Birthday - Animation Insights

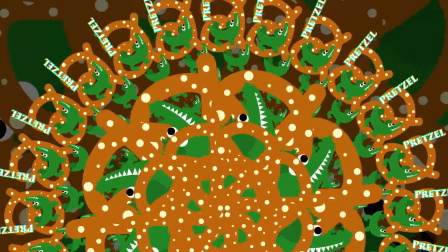2461s
I wanted this to be sort of a culmination of the verse before it and
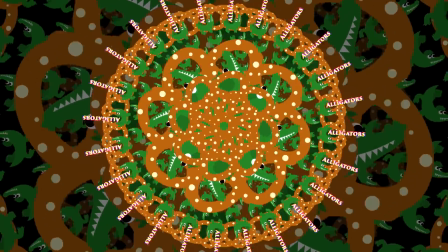2467s
the last time we see the alligators and the pretzel makers.
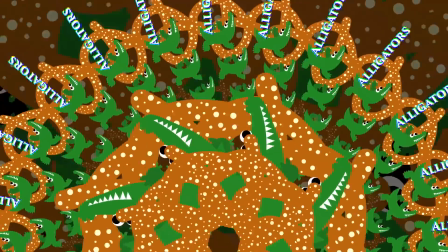2471s
And the fact that, so this is when the whistling comes back and the distortion goes away.
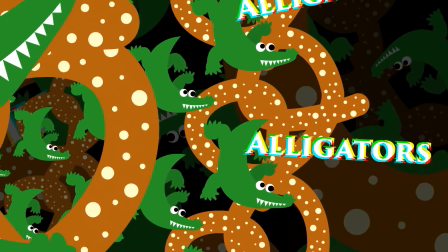2476s
So I added order to the chaos, where the scene before is entirely chaos.
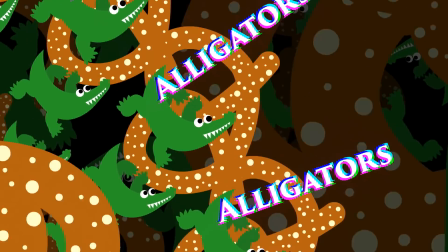2481s
This one gets rid of the shaking and brings in like cool pattern effects.
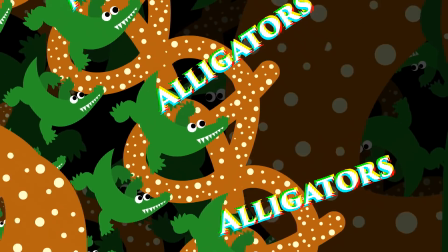2486s
I think it's really cool when everything's like sort of synced up and like in a steady pattern, that kind of thing.
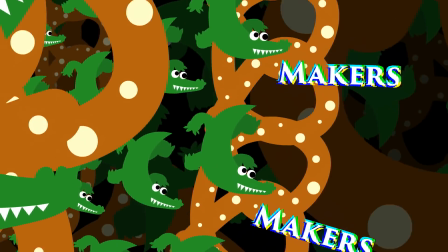2494s
And yeah, I did kind of similar things in previous videos, like
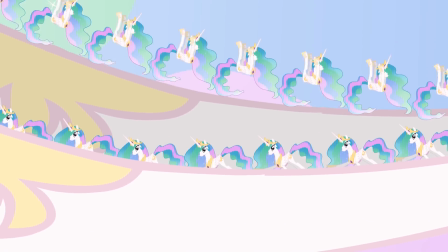2500s
Princess Celestia being deep mostly, where there's just a lot of things going on, but because they're all doing the exact same thing at the same time,
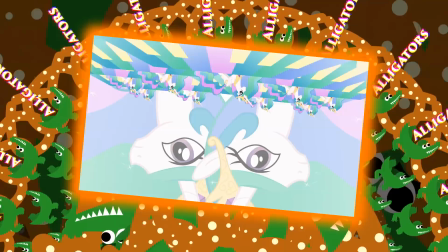2508s
it's like really, really interesting to watch. Alright, I'm gonna go on a bit of a rant.
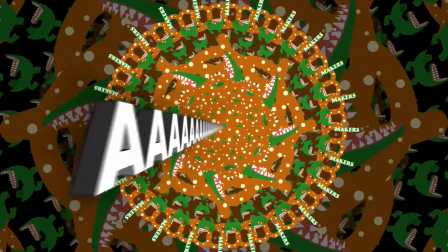2513s
So see the text coming out of the center, the ah. So that was something that I'd visualized a long time ago and I wanted it to look cool.
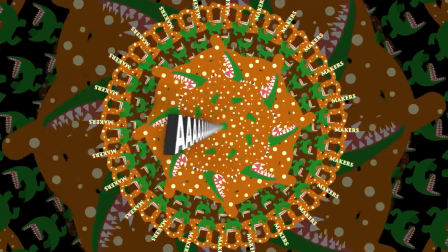2522s
So I used, it was a plugin for Sony Vegas that called like,
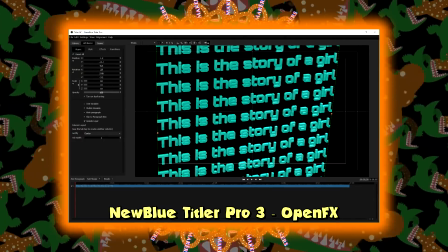2528s
New Blue Titular Pro 3 by OpenFX. So here's the deal, right?
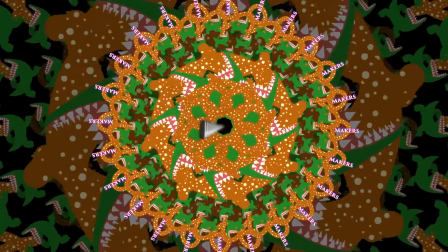2533s
You can do cool 3D text transitions and animations and things, and like with like lighting and that kind of thing.
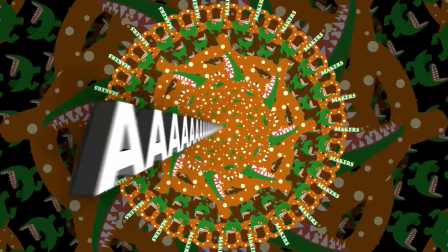2542s
And I'm like, all right, cool.
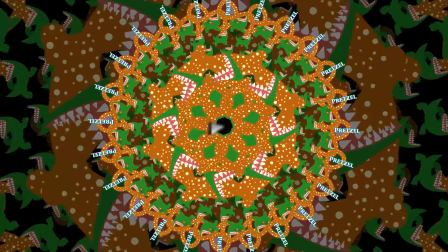2543s
I will use that for the R, because doing a 2D thing, it looked like garbage and it didn't give the effect that I wanted at all. I wanted to have text that comes towards the screen and looks like it's coming towards the screen.
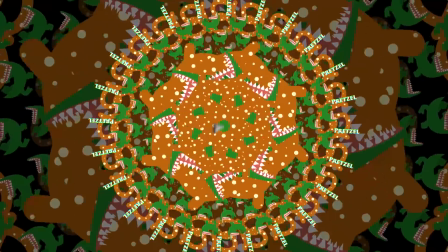2558s
Here's the problem that I ran into, and it took me several hours to figure out why this was the case.
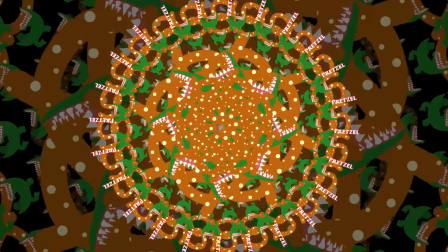2564s
But when the text goes too far behind the camera,
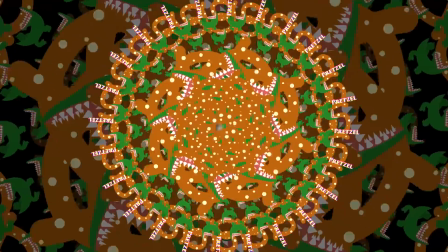2568s
it just freaks out and like, I don't know, underflows and like goes really far away.
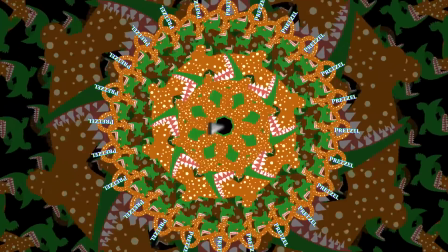2574s
But it doesn't do that in the preview, so I thought something was just going wrong in the rendering or something, and like I just need to tweak settings.
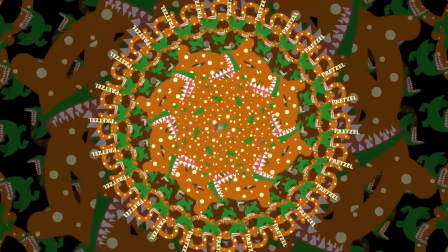2583s
But no, I after a bunch of trial and error, I realized what the problem was,
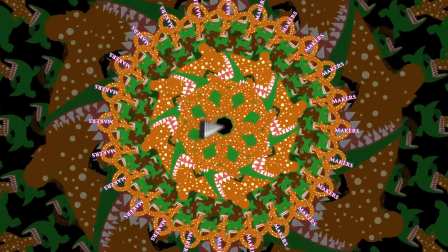2588s
and it was really obnoxious because it was for a really simple effect, and I have no idea how they could mess this up,
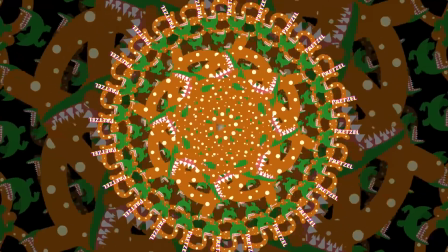2594s
but they did. But yeah, that got under my nerves.
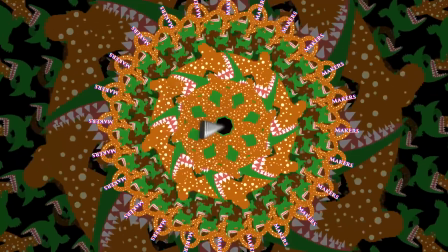2597s
This one effect I spent way too long on because of this stupid bug that it just wouldn't like go behind.
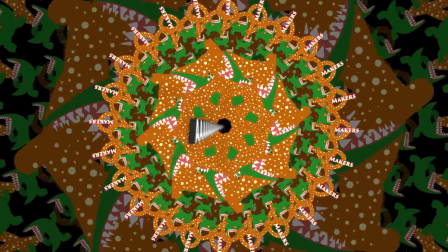2607s
I wanted to have a lot of text come out from the screen
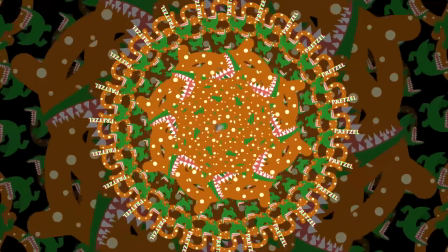2613s
towards the camera, and this was the only way I could really do it outside of, I don't know, downloading Blender or something,
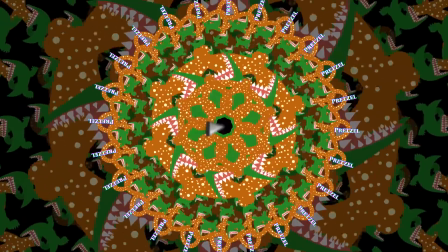2620s
which I kind of didn't have the time to do.
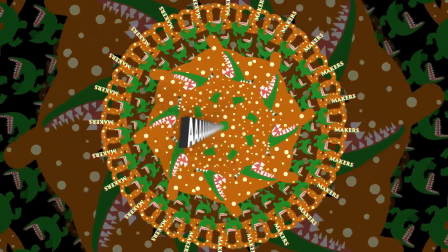2622s
As I mentioned, this was the last thing I had to make in the video, and like my deadline was March 12th, and I was working on this like the day before. Alright, so here's what I did.
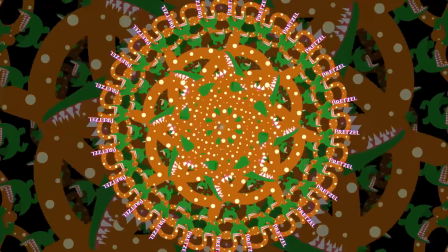2633s
Before it just straight up disappeared and didn't work, there were 3 frames that reached the edge of the screen.
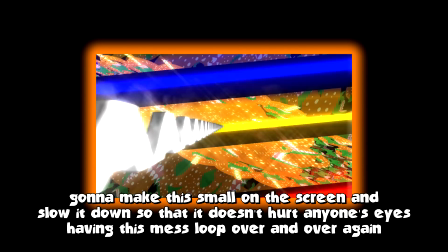2642s
I might have had to have zoomed it in a bit first to do that, but with that,
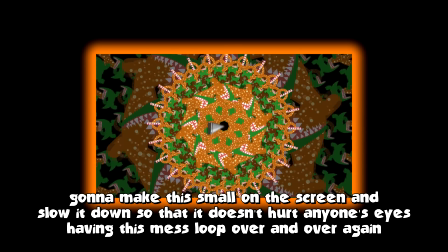2646s
I looped those 3 frames and it kinda looks right.
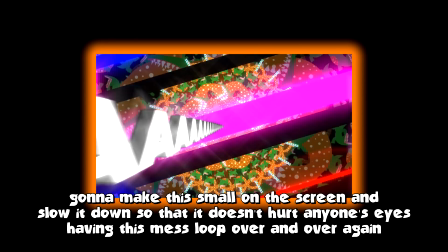2651s
It's technically not right, but it's close enough and not really noticeable in the end.
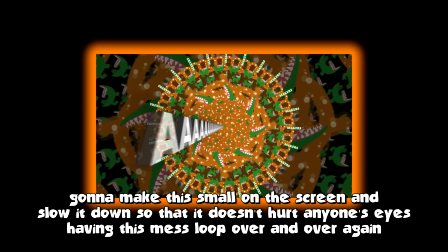2657s
So I'm glad that I got the effect that I wanted. It took way too long to get to it though.
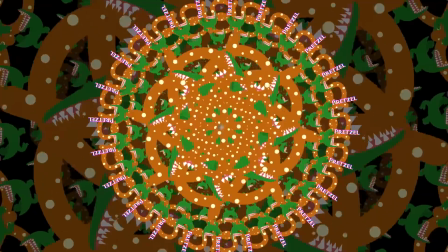2663s
Also, when the R text comes out and you hear the R in the background, all the alligators' mouths open up.
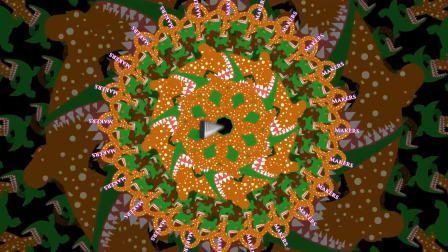2670s
So that was the thing that I did, and don't know if you noticed those. I found it cool.
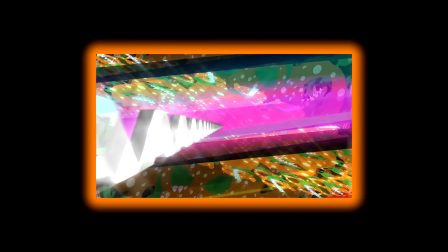2674s
So right here I have the screen freak out and a bunch of colors show up and this crazy bloom effect.
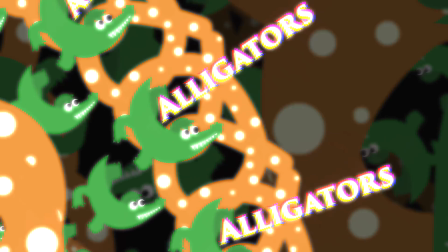2681s
Actually, I was sort of thinking of giving this entire scene this sort of dream glow effect,
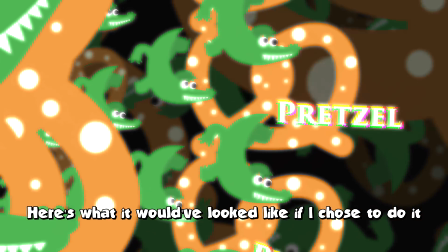2687s
but I eventually opted out of it because I thought like it didn't match the rest of it.
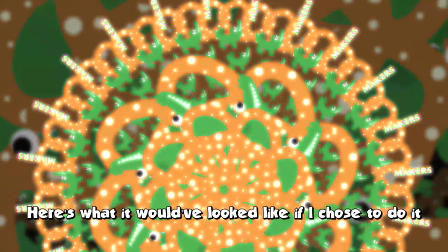2692s
This was one of the very few bits that I used Sony Vegas for as opposed to Flash for,
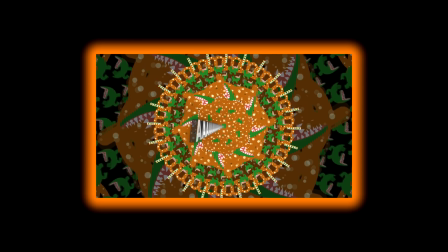2697s
was both the glow effect and the 3D text. And without the glow effect, this kind of looks like garbage.
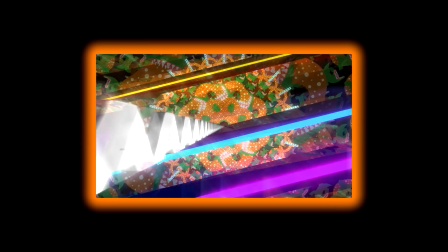2706s
And after the glow effect, I got what I wanted out of it.